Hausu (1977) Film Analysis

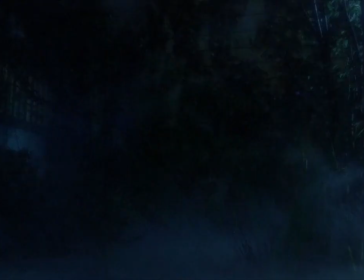[8:14]
But even the act of taking things seriously is told under this hilarious,
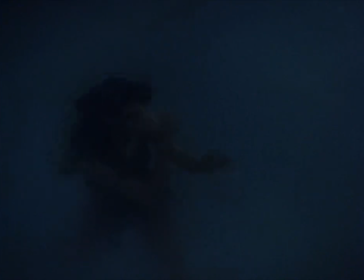[8:19]
highly exaggerated theatrical style that you can't help but marvel at the spectacular tragedy of it all.
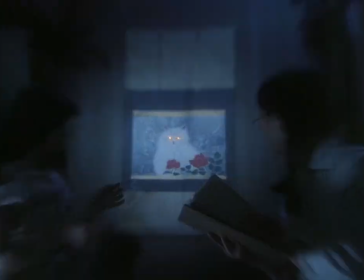[8:25]
This isn't a subversive horror comedy as much as it is a wildly proud surrealist comedy.
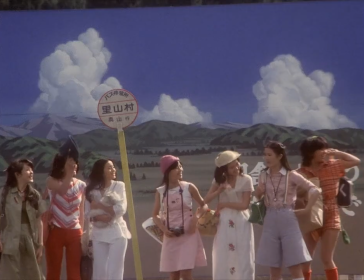[8:30]
The style isn't just lost when the horror is real. Both the lovey-dovey day moments and the most gruesome moments are all part of the same amusement park ride.
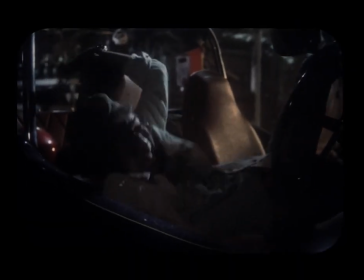[8:39]
Wild, numbing, and cozy in varying ways.
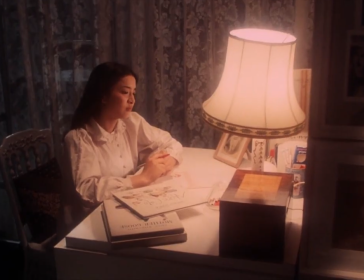[8:42]
If there is one complaint I can give because of that, it's that the moments where Hausu does play it straight like a conventional,
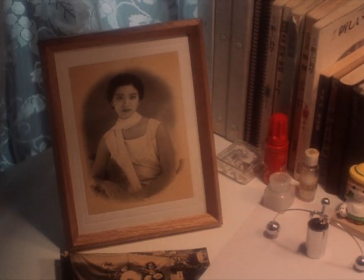[8:49]
melancholy horror movie feel pretty out of place. And I'm not saying that slower, more methodical moments are bad.
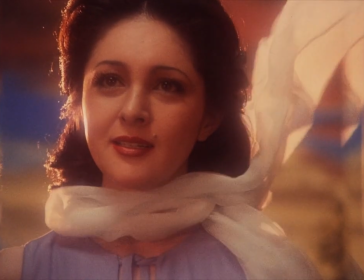[8:55]
In fact, some of these shots, even when they're not assaulting all of your senses, look beautiful in their own right.
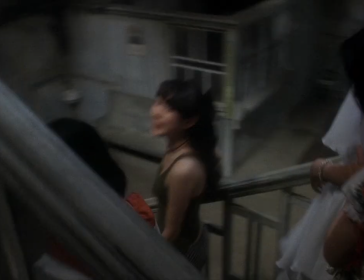[9:00]
But it's when they're within the wacky horror house and the pace abruptly slows down to contemplate the nature of itself that it kinda loses me.
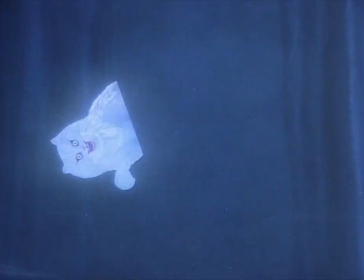[9:09]
Keep in mind, the entire movie isn't like this, and the ending moments certainly pay off,
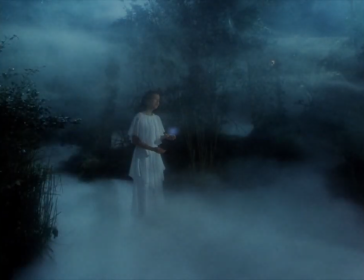[9:13]
but there are some parts where you'd wish the film would remember that playing it straight or delaying the joke just isn't its strong suit.
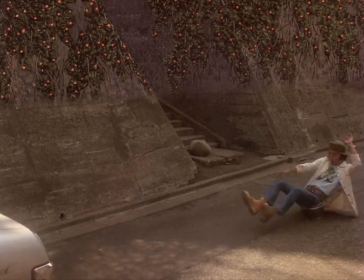[9:20]
But it's the style that's very potent in this film. This is a very filmy film.
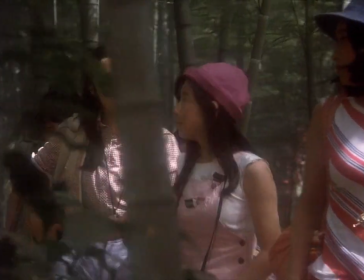[9:24]
It always gives me a good time whenever I watch this movie, and whenever I show it off to friends.
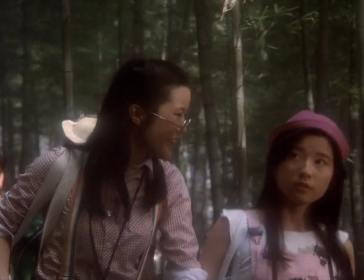[9:29]
As much as this is about fatally flawed girls getting screwed over by spirits,
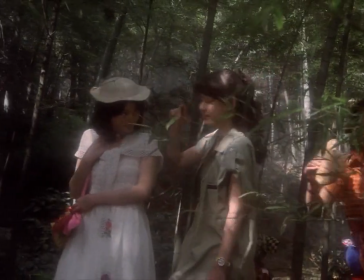[9:33]
there is something endearing about seeing these beautifully crafted archetypes live so merrily at the start,
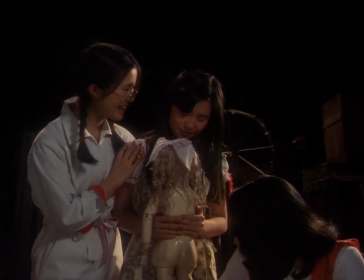[9:39]
and something funny but equal parts tragic about them meeting their doom by keeping at it.
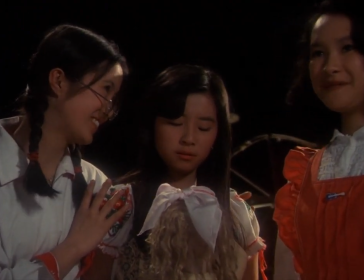[9:44]
Like the flexibility of the genre, you can't stick to your guns when it comes to getting over scary or daunting concepts.
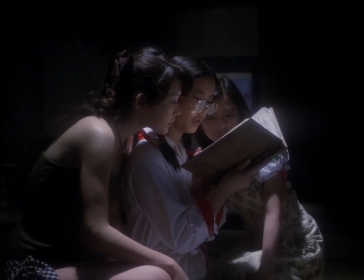[9:51]
The most methodical way to deal with fears, I've always felt, is a different way of looking at things.
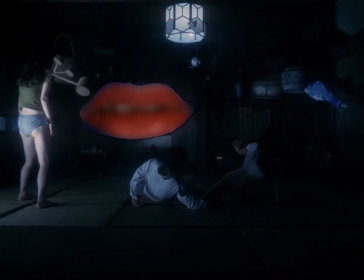[9:56]
Hausu in this case gave me a passionate display and several retroactive laughs into a doomed dollhouse of a world.
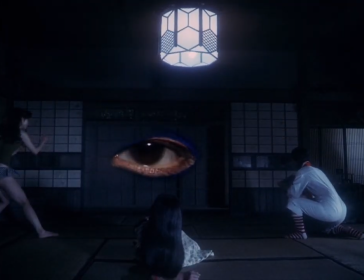[10:04]
And having a film that's laughing and pulling off antics with your viewership in mind makes it all the more entertaining for me.
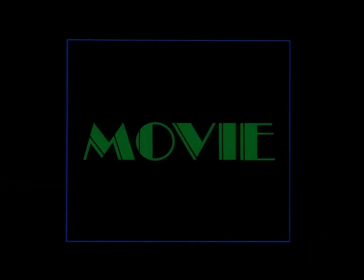[10:10]
It's a film that literally announces itself as a movie from the start,
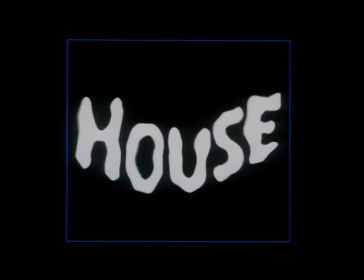[10:14]
one that's made to be exhibited at face value for its odd sense of comfort and spectacle.
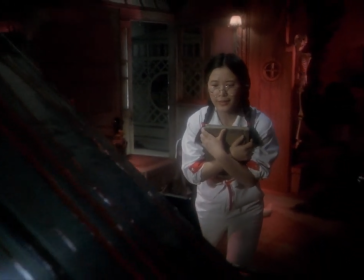[10:20]
And even though you're watching a film about laughably expendable archetypes, the credits showing the actors out in the open,
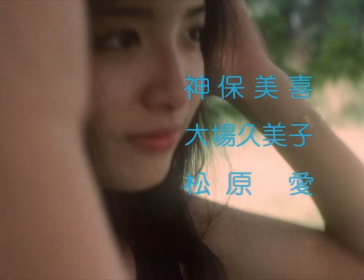[10:26]
seemingly extracted from the surreal world of Hausu, makes it clear that this was all a cute diversion,
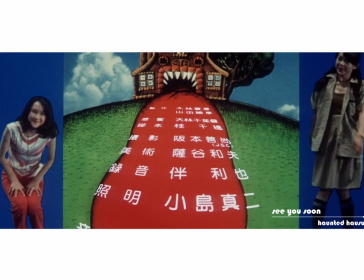[10:32]
an act of entertainment and less of immersion, a wonderful momentary collage of a horror film.